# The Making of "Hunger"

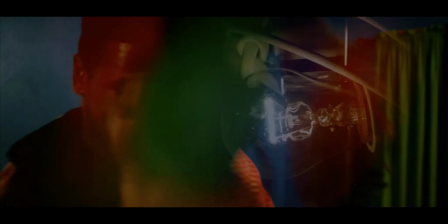[45:10]
And so since we didn't get sparks coming out of the lights, what I did do was I found these clear light bulbs at a hardware store,
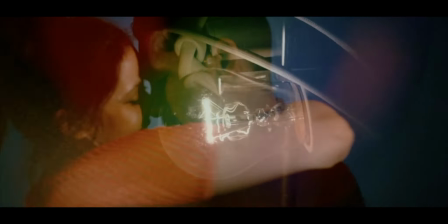[45:17]
and I filmed this at my house, and I just panned left and right on these bulbs while I was flickering them myself,
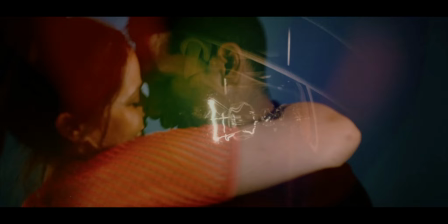[45:24]
because you can see the filament in it, and I think that's really cool. But yeah, these lights were not at their house.
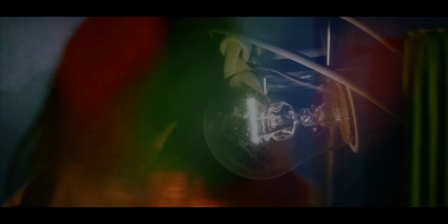[45:32]
These bulbs are at my house. But look how cool. That's just a cool looking light bulb. It is a cool looking light bulb.
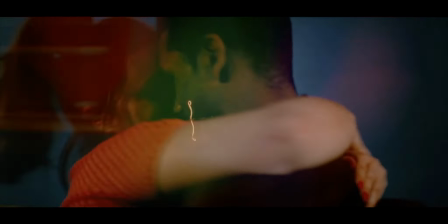[45:38]
It's hard to find these things, now. That's in one light fixture.
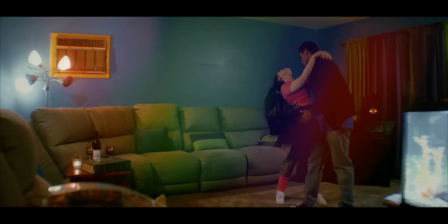[45:45]
That's the same light fixture from another angle. And there's this one flickering light right in the center there.
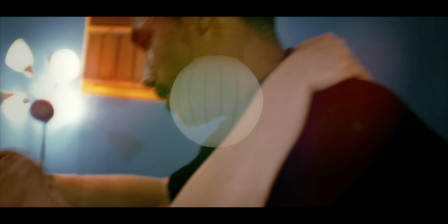[45:51]
Can you see? Yeah, that's one of my ceiling lights. Again, just flickering.
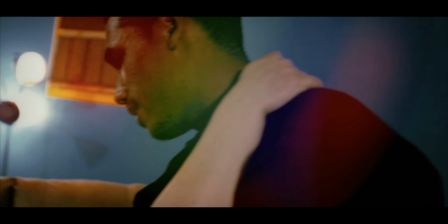[45:58]
Just to add more chaos to it. And you can see the rainbow of color, the red on his cheek, the yellow on his jaw, the green on his neck, the blue right where JaQuinley's hand is, and the purple streak by his shoulder.
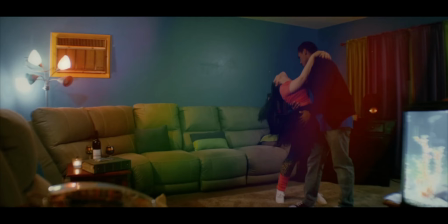[46:13]
All stuff that was light leaks that I added later to make it that much more colorful.
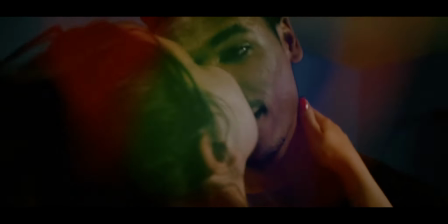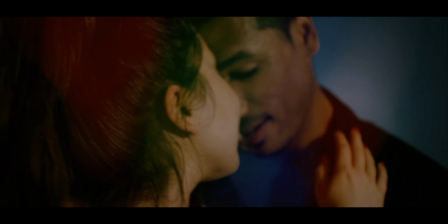[46:25]
And as the music fades down and they start to talk, not only does the music fade down, but I start to fade out all of these light leaks. So you can see the red in her hair right now and the green in her hair. Those are all the light leak effects, but they will all fade out.
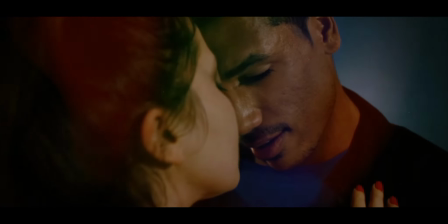[46:40]
And oh, well, hold on. And, they're still flickering a little bit.
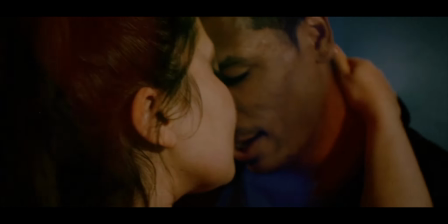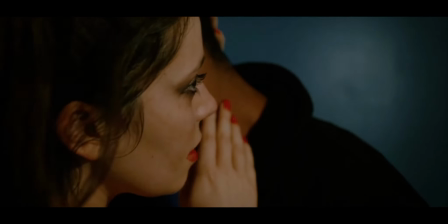[46:53]
Now they're out.
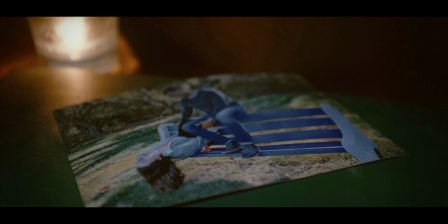[46:57]
And so here's that shot we were talking about before, where now I've changed the focus so it's on her because now she's been revealed. So kind of bookends that piece of it.
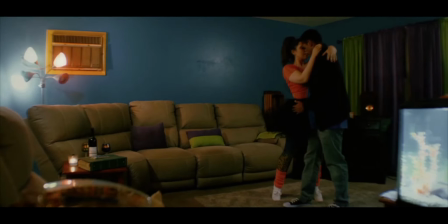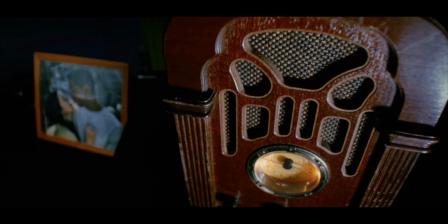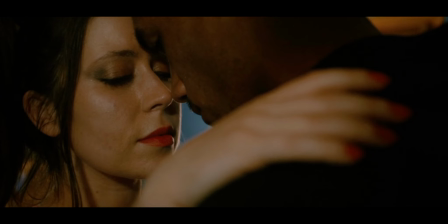[47:22]
This is simple little hidden cut, and I think it works perfectly for this type of film. So JaQuinley, I wonder if we should have done more to her face as well, because we could have actually done this by just painting her other hand, do different things with her nails on the other hand. But what this actually is us taking the camera, covering the frame completely with his back, and then doing a hidden cut.
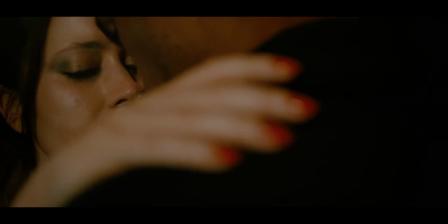[47:51]
So let me rewind a little bit. All of this is one shot here. Then we cut. We stop the camera. We put JaQuinley in the makeup. We do her hands up.
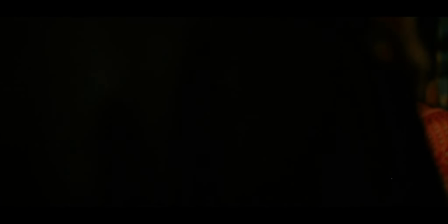[48:04]
And then we start rolling again, starting from his back. And then come up to here.
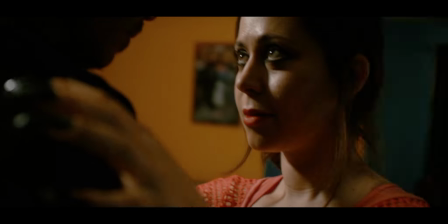[48:09]
And now we see her black nails. And we got some light on them, on the tips, just so you can better see them.
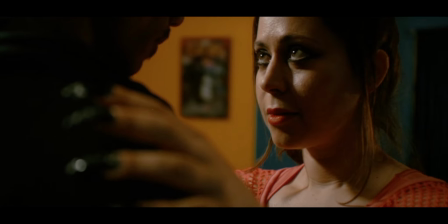[48:18]
I love the shot so much.
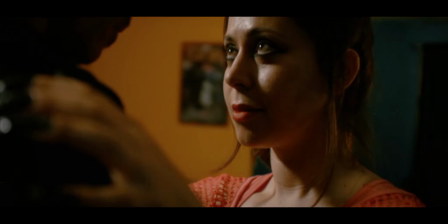[48:26]
The lighting has changed a little bit. Like if you were to look carefully, you could see the
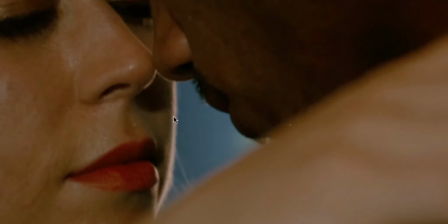[48:35]
bright light right on the outside of her cheek there. And when we come around, it's not there anymore.
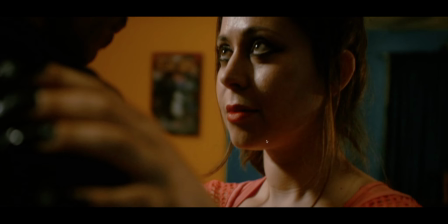[48:46]
I relit it because I wanted to give it some drama. And so I don't mind if, there's some reflection of her shirt on the underside of her jaw there, but I'm here for the drama here, so it's okay that we relit and don't have it exactly the same.
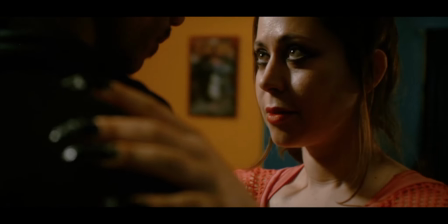[49:01]
It's about the drama.
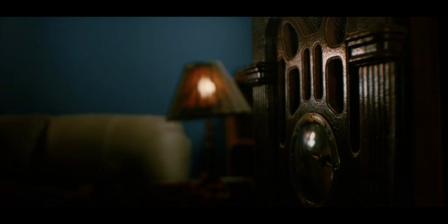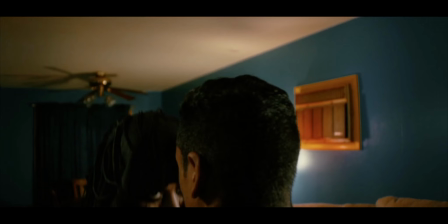[49:11]
From behind here, this is actually Joey, the back of Joey's head.